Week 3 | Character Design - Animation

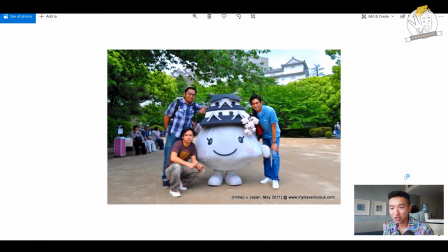497s
In this case, it's a castle in Himeji, and you've got yourself a mascot.
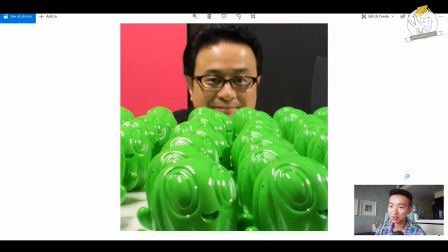501s
And again, very playful and fun. And just to show you some other examples, Hiroshi Yoshi, I worked with him on a Touch Free.
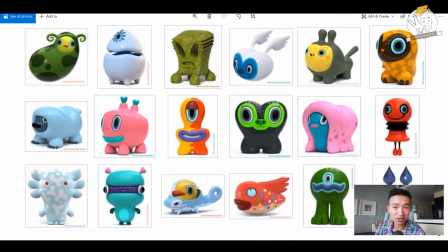508s
You can find that on YouTube. And just to show you some of his designs, very simple. All right, not a lot of texture, not a lot of line.
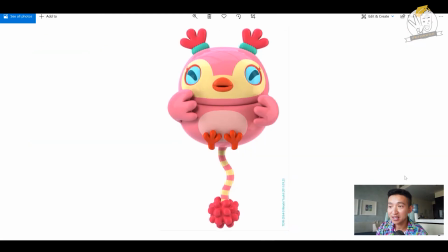516s
The characters, are very cute. In that sense, is one of the characters that showed up in the film and some of these other ones.
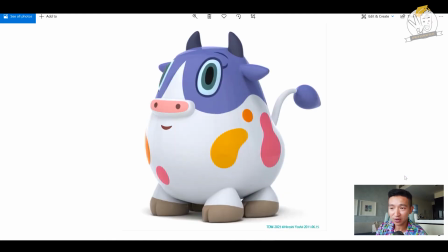524s
But you can see that, these characters are very simple, very happy and playful, very similar to Hello Kitty.
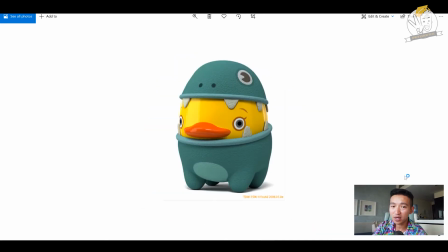530s
This one is, I think, what I consider to be a mashup, a mashup between a duck and on the top it could be, a dinosaur. We're seeing more and more of this mashup between 2 different types of things.
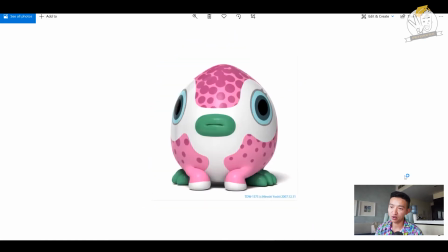545s
You combine them. And then this one too, also very cute because of the proportions, and I'll talk about that again.
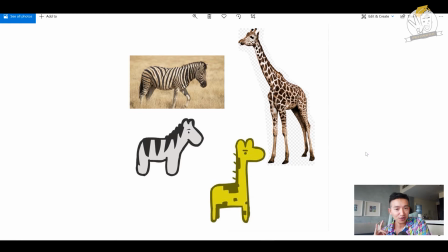553s
So here we have images of photographs of the giraffe and the zebra. Then we see stylized versions of the same thing. Notice how simple, the cartoon versions are of their real counterparts, and that's how you should think.
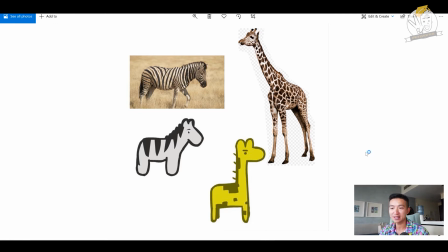571s
All right, think in simple ways, and the characters will be much easier to digest, and much easier to follow, and much easier to produce. That's a big thing, and I think this illustrates it the best.
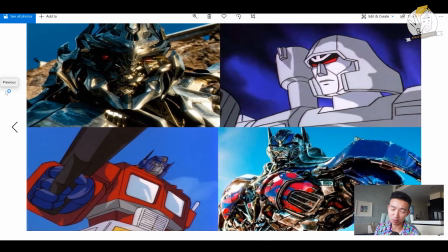584s
I always like to show this comparison because I'm a big Transformers fan. mostly because of the aesthetic, not so much because of the story. But here we have opposites, where we have Michael Bay's version, and then we have the cartoon 80s version. And notice how much Michael Bay tried to modernize it, but also at the same time made it very complicated and very complex,
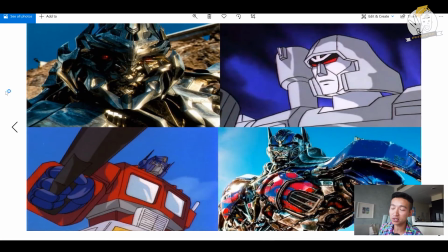602s
versus the much simpler designs from the cartoon shows. So you can see Megatron on the very top row, and then you see Optimus Prime on the lower row. It's supposed to be the same character, but you can see how much more complicated and much more difficult it is to follow the movie version than the TV version.
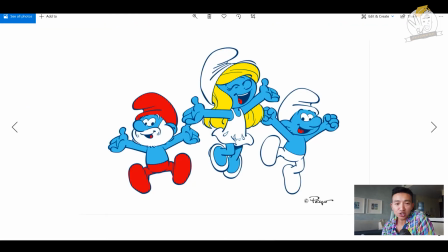620s
So now looking at playful proportions, I always like to show Michelangelo's, human proportions. But first, let's look at Smurfs, the playful proportions. Again, this is probably taking some of it from Mickey Mouse with the big feet, small torso, huge heads.
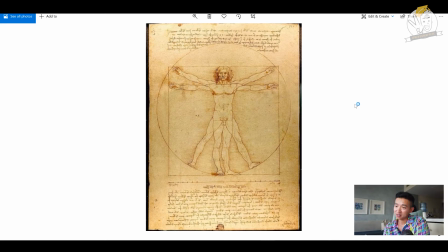638s
Here's Da Vinci's proportions, and you can see it's based on math, more or less, just to summarize things. And the body, the whole character is 8.5 heads tall,
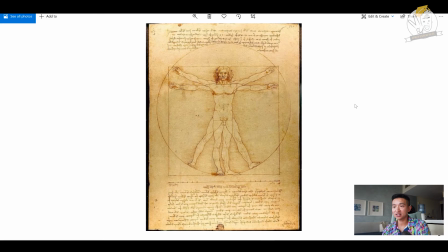653s
and you can see the width is of the arm span is based on a circle and is roughly 4 heads wide on each side in terms of wingspan.
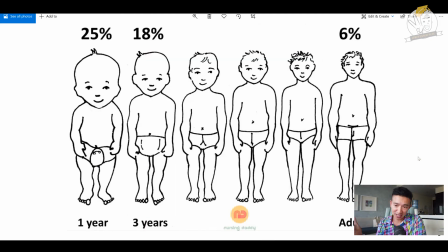664s
To see how that works for us, here's another example where we have a 1-year-old in terms of proportions. A 1-year-old is about 3 heads tall, and as they get older, up to an adult, you become 8.5 heads for your entire body. I don't know, like 6%, 8.5.
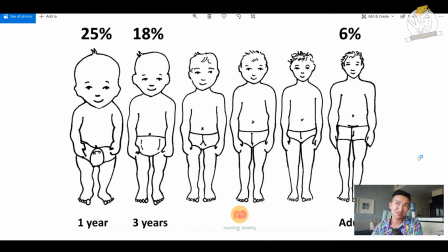680s
No, that's not right. So it's roughly about 12% by the time you get there. And the first year, since it's 25, is more like 33%. But you can still see how the head gets smaller because the body gets bigger over time.
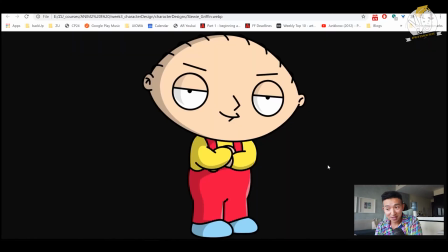694s
And so here's another fun example. It's a baby that stands, but here's Stewie, right? Head of a football, again, funny silhouette for the head shape. And then you have the fact that his head is so big, making for very, very fun proportions, right?
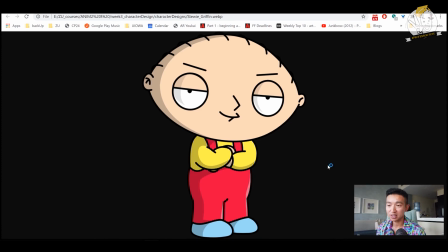711s
It's very stylized also, and very simple, as I said. 3 colors minus the skin tone, and you've got a pretty solid formula for a good character. I don't want to make this video much longer, but in terms of context, these are things you want to think about in terms of props.
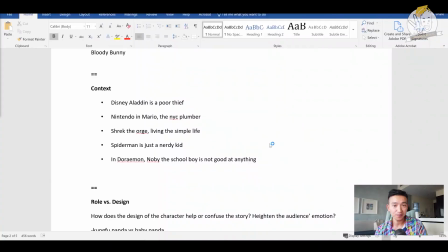726s
So we have Disney's Aladdin. He's a poor thief, right? Could tell a very good story. Nintendo, which is in Japan, has Mario, the New York City plumber. You got Shrek the Ogre from DreamWorks, another Hollywood example. He lives a simple life out in the forest.
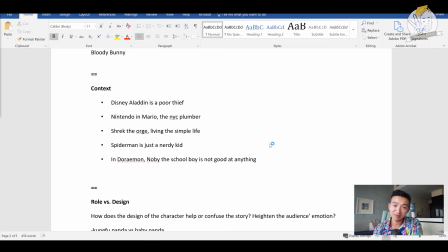743s
Spider-Man is just a nerdy kid living in the city.
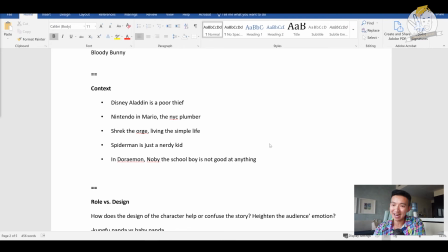746s
And then in Doraemon, Nobi the schoolboy is just not good at anything. So in terms of context, there is a backstory. Now these are things that you think later, but hopefully should aid in the design of your character so that way the character matches the story. These are, again, some things that you want to make sure you check off. This is more complicated stuff, but you want to think about, all right, the design of the character. Does it help or confuse the story? Does it heighten the audience's emotion? One funny example I like to show is the Kung Fu Panda versus Baby Panda.
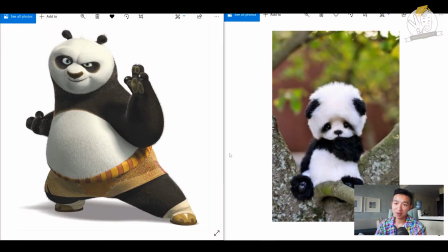776s
All right, so here's the design, okay? We have Kung Fu Panda on the left, and then we have just this cute, I don't know what this thing is on the right, but the use of proportions makes the one on the right very cute and playful. You really want to watch and see how this character develops in their own story, right?
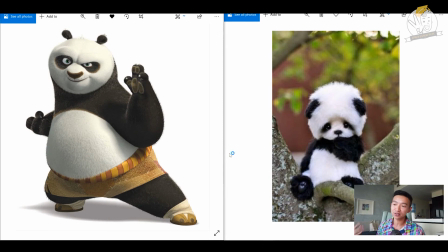792s
And so how, again, can you design the character so that way the audience, stays interested in it?
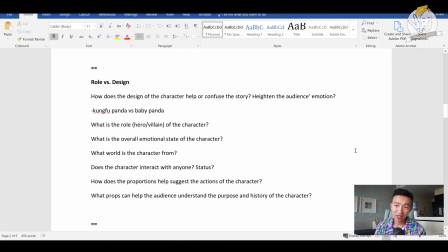798s
Is very important. What is the role of the character? Is the character a hero or villain?
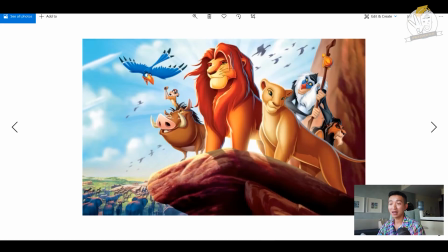802s
These are things you want to ask yourself as you're designing the characters. In The Lion King, for example, very majestic lion here, right? Notice too the expression on their faces. This is also very important in terms to explain the mental state of that character.
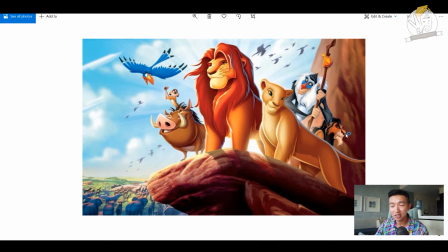817s
Look at the lion over here, right? A little bit darker in color, but look at the facial expression and the dark shadows around their eyes. And the frown, that just gives it away, that the character is probably not on your side.
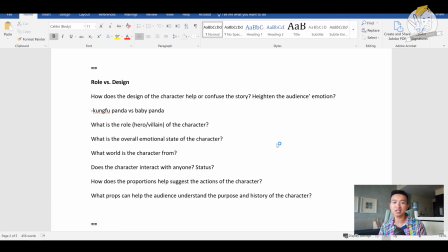829s
So then you got to think, where's the character from? Again, this is getting deeper, but as you can see in Nairobi in Kenya, Lion King, that's their world. Does the character interact with anyone? This is also very important. You want to make sure the characters don't match and look exactly the same.
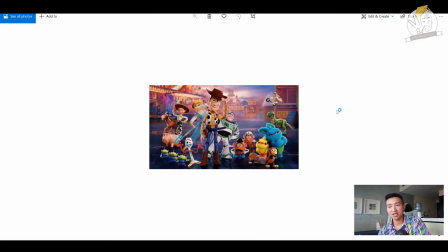844s
You have in Toy Story, okay, you have Woody and then you got Buzz. They're very different. One is a little bit more round and white. The other one is very lanky and a little bit more yellow, cowboy versus astronaut.
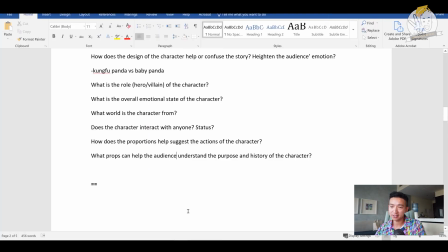856s
Very different worlds. And then there's a couple other questions you want to ask. Props can always be really helpful. And explaining your character to the audience very quickly. Color psychology, very important. Red, green, all these colors have meaning. You saw a ton of yellow skinned characters.
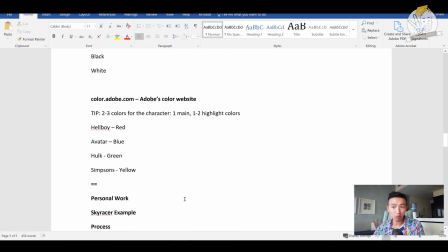871s
You always want to pick no more than 2 or 3 colors. Hellboy, all right. The character Hellboy is red.
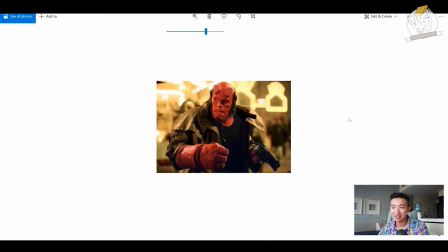877s
I don't know why. It's kind of hot skin, like lava. The Incredible Hulk is green.
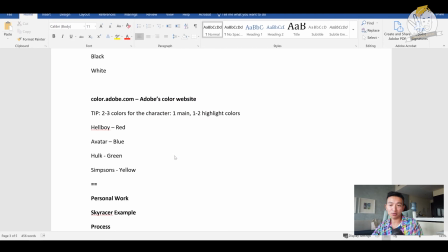883s
Another example is Avatar. The characters are blue. And you saw earlier, Simpsons are yellow. So there you have it. I just went and explained to you character design in a nutshell. You do want to make sure you follow the design basics. You want to make sure that it's a unique silhouette, right? In that sense, make sure the character is simple. You don't want to overload the audience with all these tiny details. It makes it very confusing to follow. And thirdly, you want to make sure the proportions are playful. Maybe it's a big head, maybe it's a tiny head, maybe it's huge arms, huge feet. Think about how those kind of things can complement to really make your character appealing and interesting for the audience to watch. So, that was a long video. I tried to make it short. Anyways, Professor Pete out. We'll see you in the next one. In the meantime, have fun. Take care.